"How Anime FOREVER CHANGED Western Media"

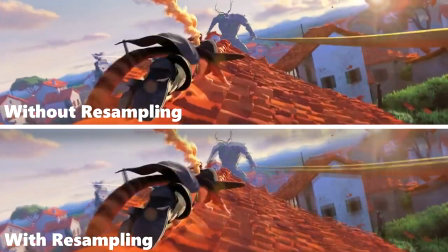To really simplify it, stepped animation is when you don't have interpolation between frames,
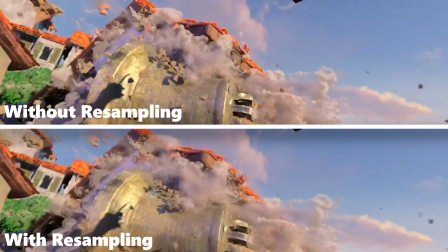so it goes from one keyframe to the next with nothing in between, which achieves the result we see in Puss in Boots 2.
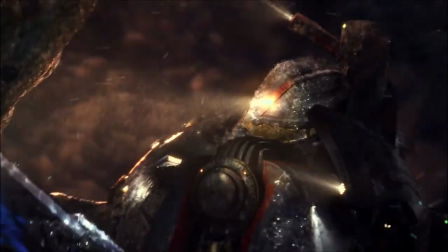But again, this isn't really an answer. For one, that's meaningless to a live-action movie.
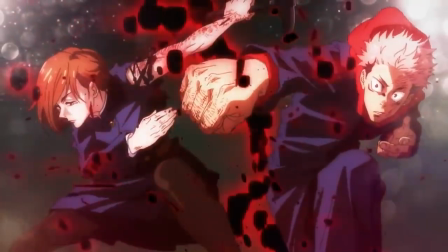Now, what defines anime is something a bit more stylistic. I'm looking at anime every day, so that's in my thing.
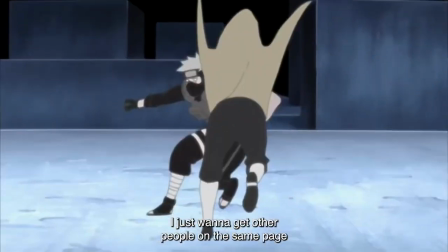I just want to get other people on the same page to kind of connect. So just don't take it literal, but just the essence of what we're trying to pull from this is what we're going to try to capture in certain areas of the boxing matches, so.
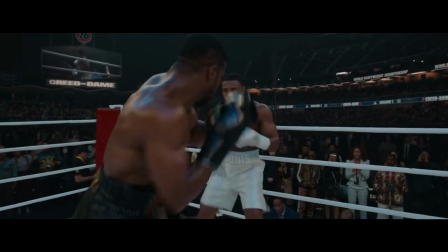In this interview, Michael B. Jordan feels compelled to warn general audiences that what they are going to see is not entirely literal.
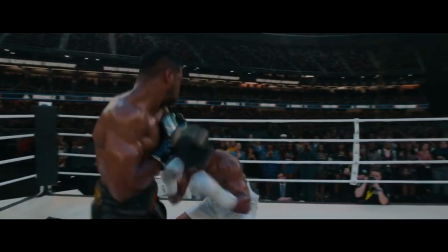And he is absolutely correct to feel that way. There's a scene in Creed 3 where he and Damien, the antagonist of the movie, are having their final fight.
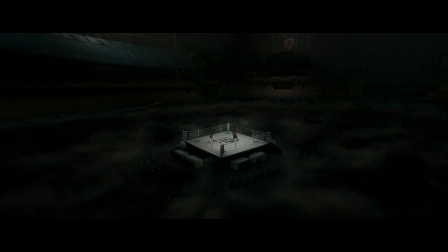It's the second round, and suddenly, the people watching the fight disappear. And it becomes a bit abstract, with the bars coming down behind Adonis.
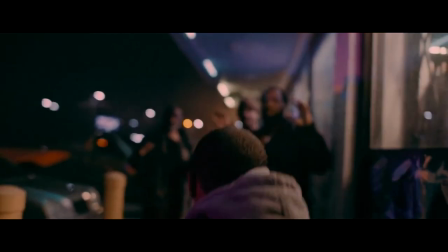It's not literal, but it does have a lot to do with Adonis and Damien's shared backstory and conveys the emotions behind the fight well. So usually in anime, when the protagonist and antagonist are fighting,
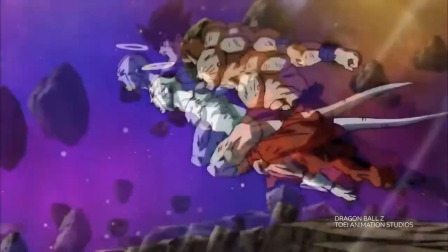physically they're trying to take each other's heads off, they're trying to kill each other, they're trying to win the physical battle, but emotionally, you know, they're usually someplace quiet and they're talking about how they feel because fighting was the only way they could communicate with one another.
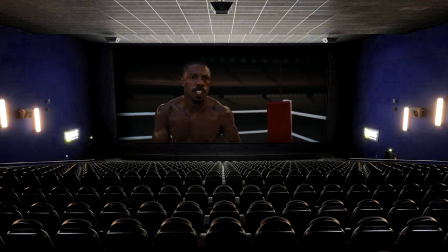The reason I bring this scene up is when I watched this movie in theaters and it happened, there was a very particular feeling in the audience,
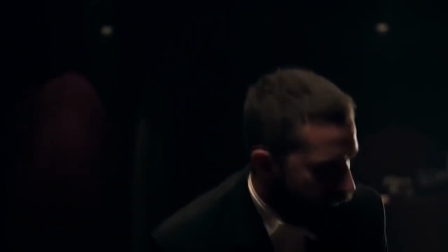because you could kinda tell who got it and who didn't. That isn't to say that the people who didn't quite get it right away are dumb, they just probably weren't used to it.
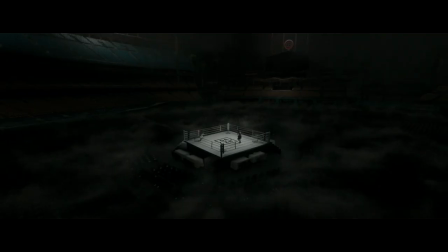Because it's not like the scene is subtle, quite the opposite.
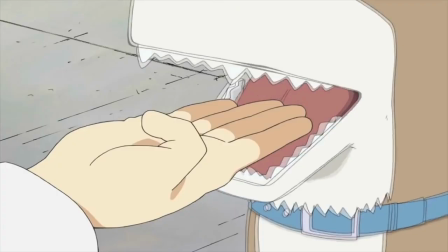Anime's strong suit is not subtlety, it's this stylization that isn't always literal or normal.
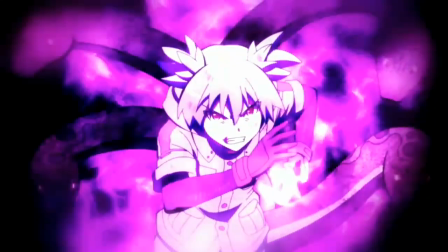That's what makes people see something and go, that was so anime.
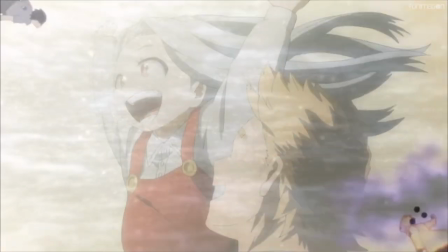It's not so easy to defined, but anime has this big tendency to convey the emotions in big, visually stylized moments.
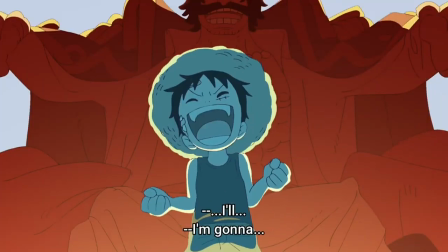It uses the fact that it's animated to not be totally literal about it, to express the feeling of the scene rather than what is physically taking place.
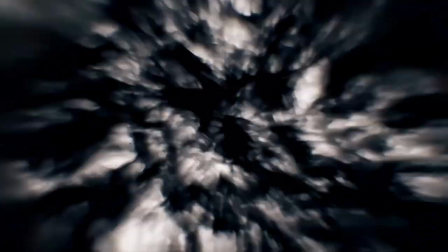A good example is a recent big hit of an anime called Blue Lock. It's about soccer.
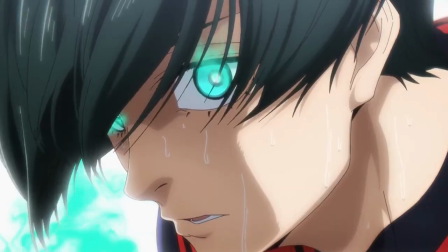I haven't watched it personally, but I have friends who won't shut up about it and whenever I see a scene because of them or because YouTube recommends it,
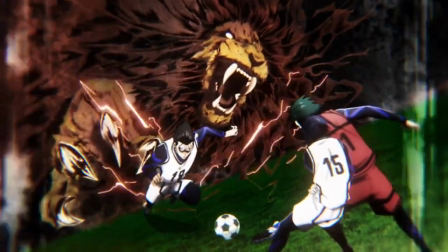I gotta say, these dudes just aren't playing soccer.
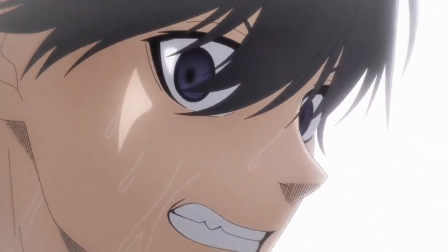But that's kind of the beauty of it, things like Blue Lock can take soccer and bring it to a level that's absurd.
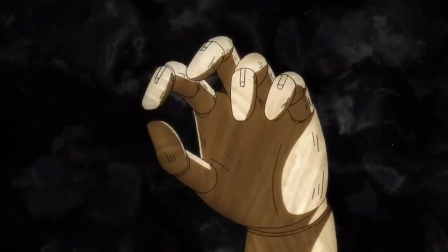But it's really about taking the mundane and making it a more visceral experience, and that's really all there is to it.
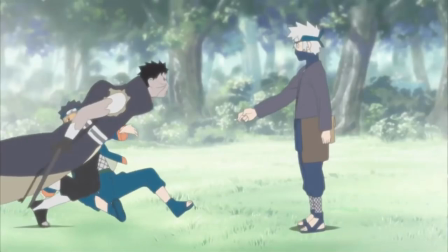Animation has always had the incredible opportunity of pushing the boundaries of what you can show because it's not bound by physical limits,
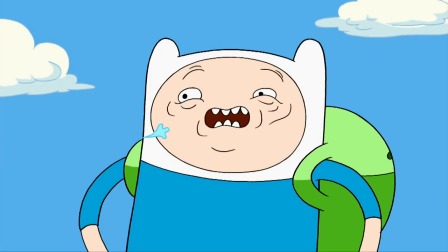and anime has done a lot with this idea. That's not to say it's exclusive to anime, I mean western animation has always been rather expressive itself,
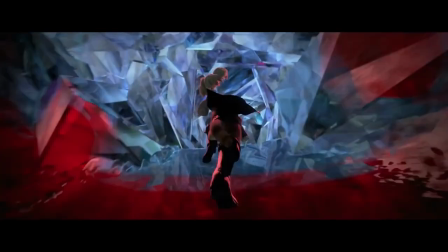but you definitely see the anime influence in these works.
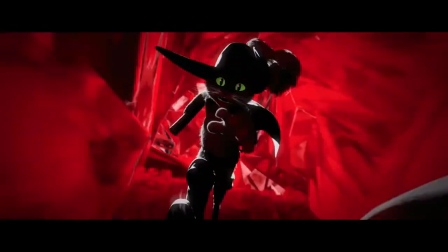Sometimes it is the cool imagery that pushes past what's literally happening, and sometimes it's just a cool aesthetic to draw from.
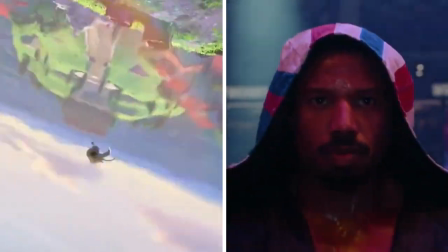And I've made this video mostly about Puss in Boots 2 and Creed 3 because those are standout examples by directors who are vocal fans of anime, but that's not the end of it and it's not just in Hollywood. It's been in western cartoons as well for quite some time,
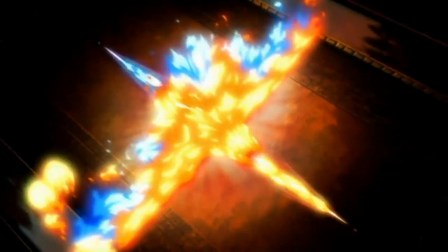notably the entire aesthetic of Avatar The Last Airbender and the stylization that Teen Titans tended to use.
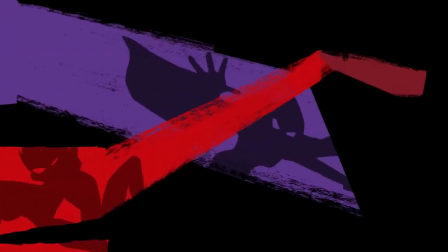I mean, Teen Titans had a separate opening that was in Japanese, it doesn't get more blatant than that.
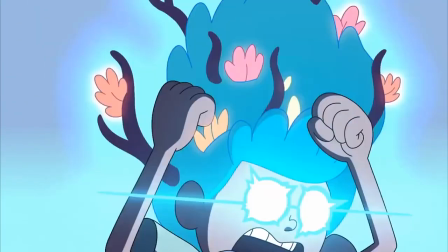This trend has continued in western animation to recent times, such as in shows like Amphibia where the main character basically goes Super Saiyan Blue.
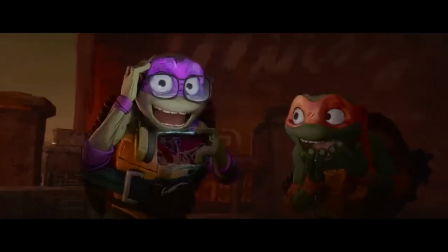This sort of inspiration even translates to little references, like in the teaser trailer for the new Teenage Mutant Ninja Turtles movie,
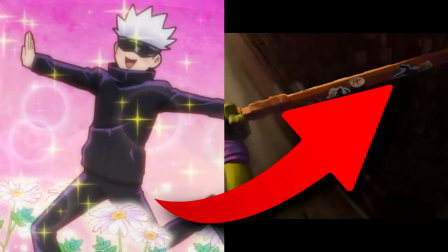Donatello seems to have a sticker of Gojo from Jujutsu Kaisen on his staff.
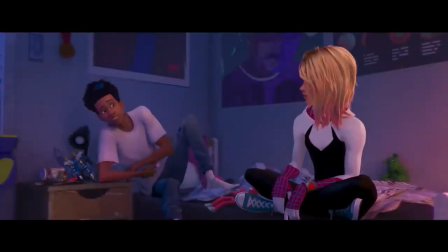Also, there was this rumor going around that started on a Twitter post that in Across the Spider-Verse,
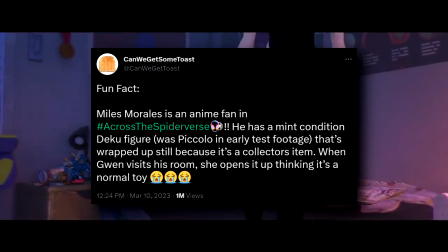there is a scene involving Miles owning a mint-conditioned figure of Deku from My Hero Academia.